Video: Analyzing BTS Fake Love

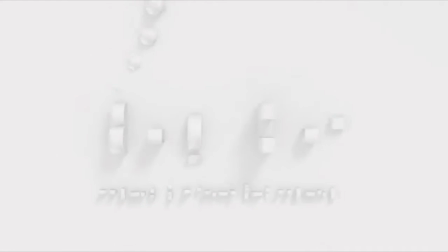0:05 This type of music video is a performance.
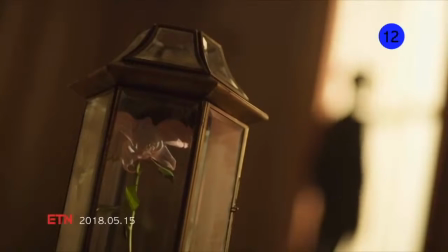0:11 In the beginning, the camera was facing at a pink flower. They represented the pink flower as love.
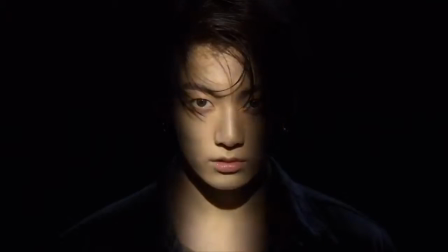0:18 The camera moves back to the house and a man staring at another person.
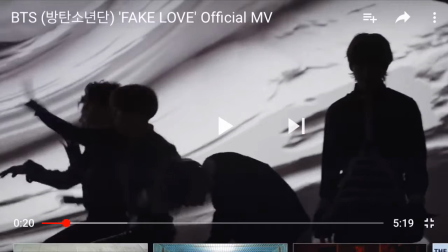0:24 The camera moves to a ride when BTS was forming out during the beginning of the song.
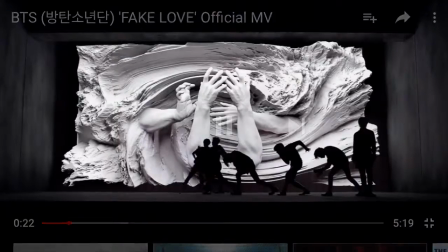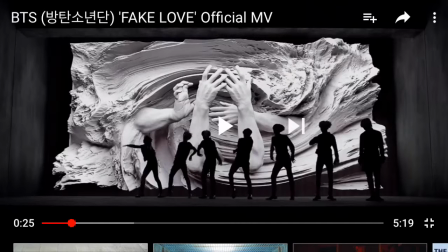0:34 The first line means that you are happy, but you're actually sad. Normally, when you love something, you are happy and you enjoy what you love. But if you're not actually happy, it means you're not interested, which means you are actually not in love.
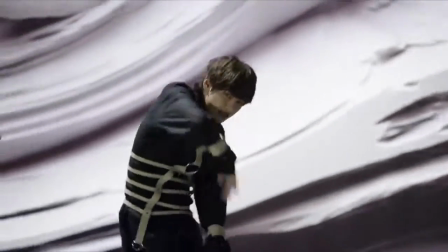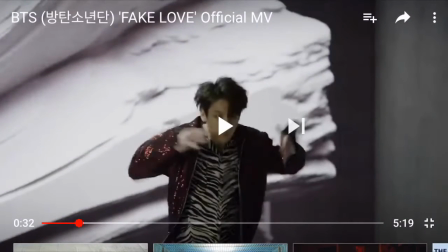0:55 The camera face to the other guy. He was posing like he was proposing his love.
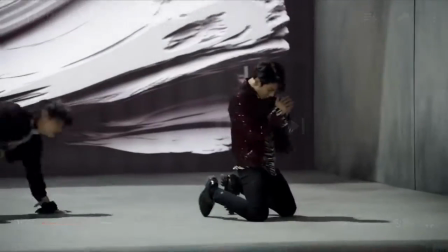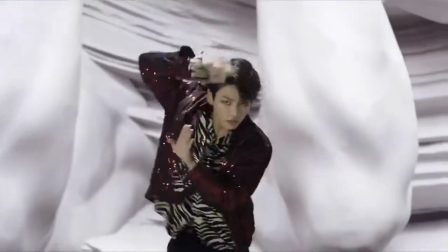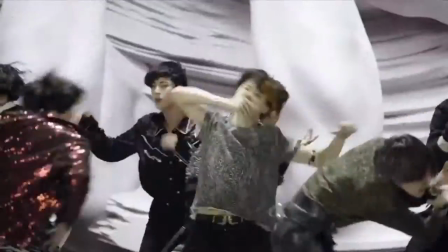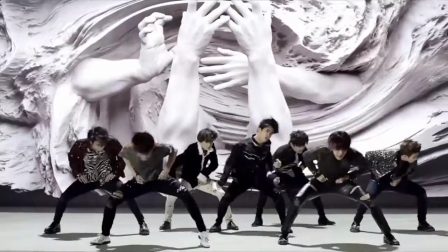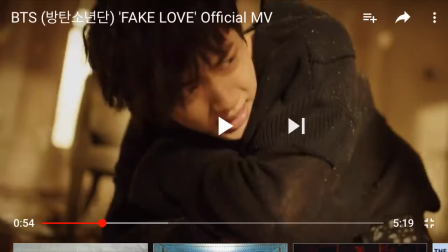1:23 When the other lines mentions about when I'm strong, I get hurt, the video showed that the combustion of the house hurts him.
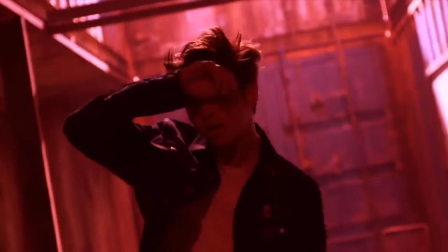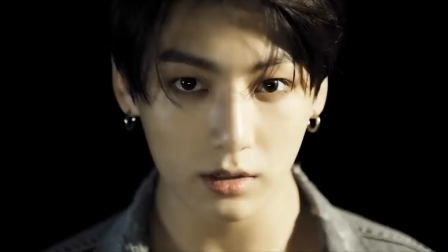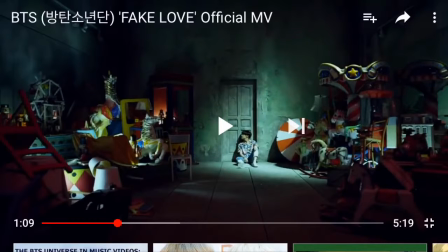1:45 Another person was sitting at the back of the door with a room of toys.
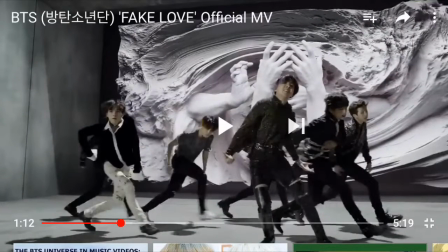1:53 Toys are also represented as love too because children love toys. The art from the background also represented as love because the hands were going to hold each other.
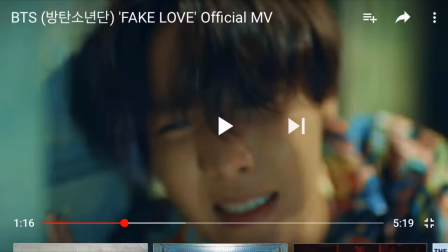2:07 The guy with the colorful shirt was suffering and felt like he wanted to end.
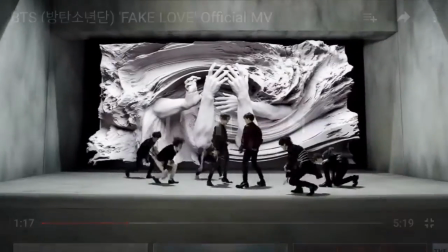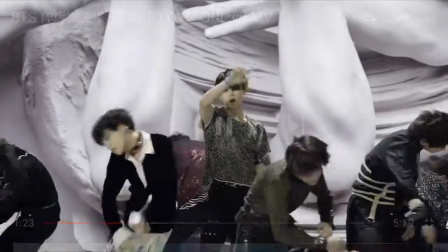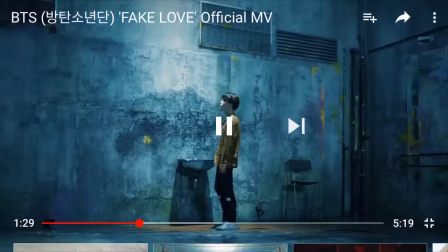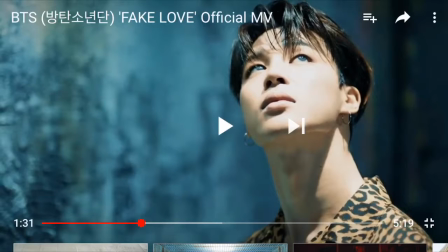2:28 The guy that was looking at this thing looked up on who was in the ceiling
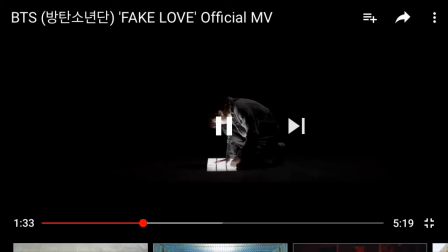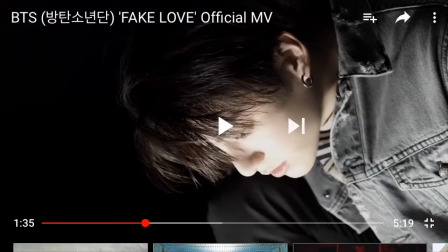2:39 The person on the ceiling stare at the man from the sink.
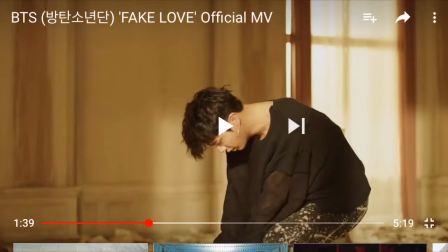2:46 After the explosion of the house, the guy came to see the broken glass. He gets up just like the person from the ceiling.
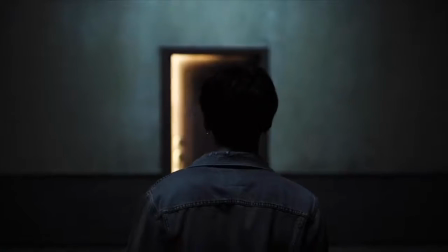2:57 He was really upset due to the missing flower The person was running to the door to see the bright side
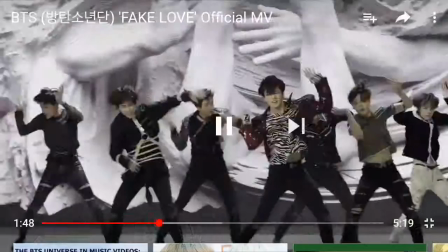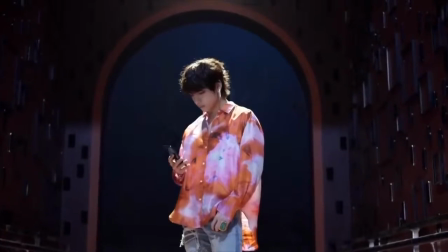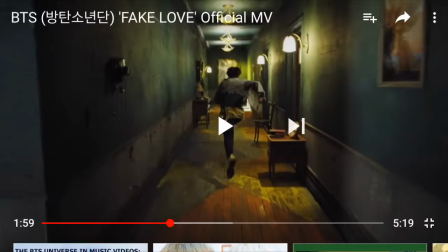3:20 He was running away from the floor toppling
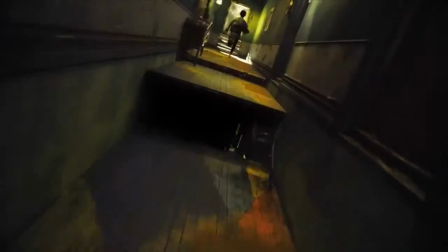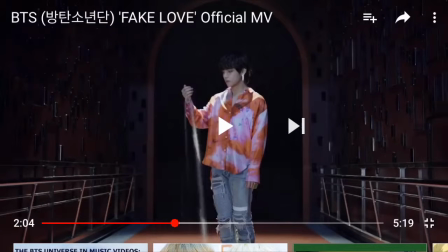3:28 The phone that the orange shirt guy was holding faded. The phone was also part of love because people called their boyfriends and girlfriends when it disintegrated.
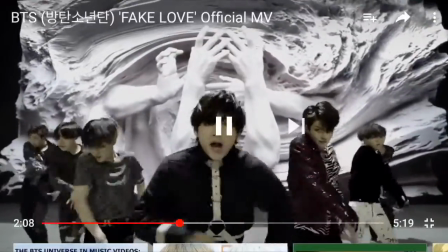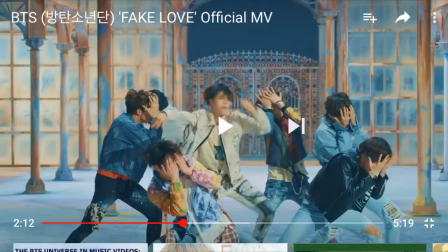3:50 The line said mo a pretty lie for you which means you lied about loving
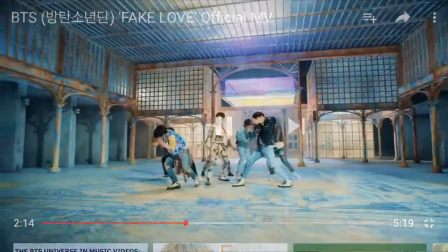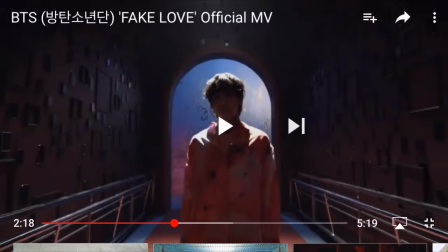4:05 The video was constructed to go down from the guy that was running from the topple floor to the guy that Disintegrated the phone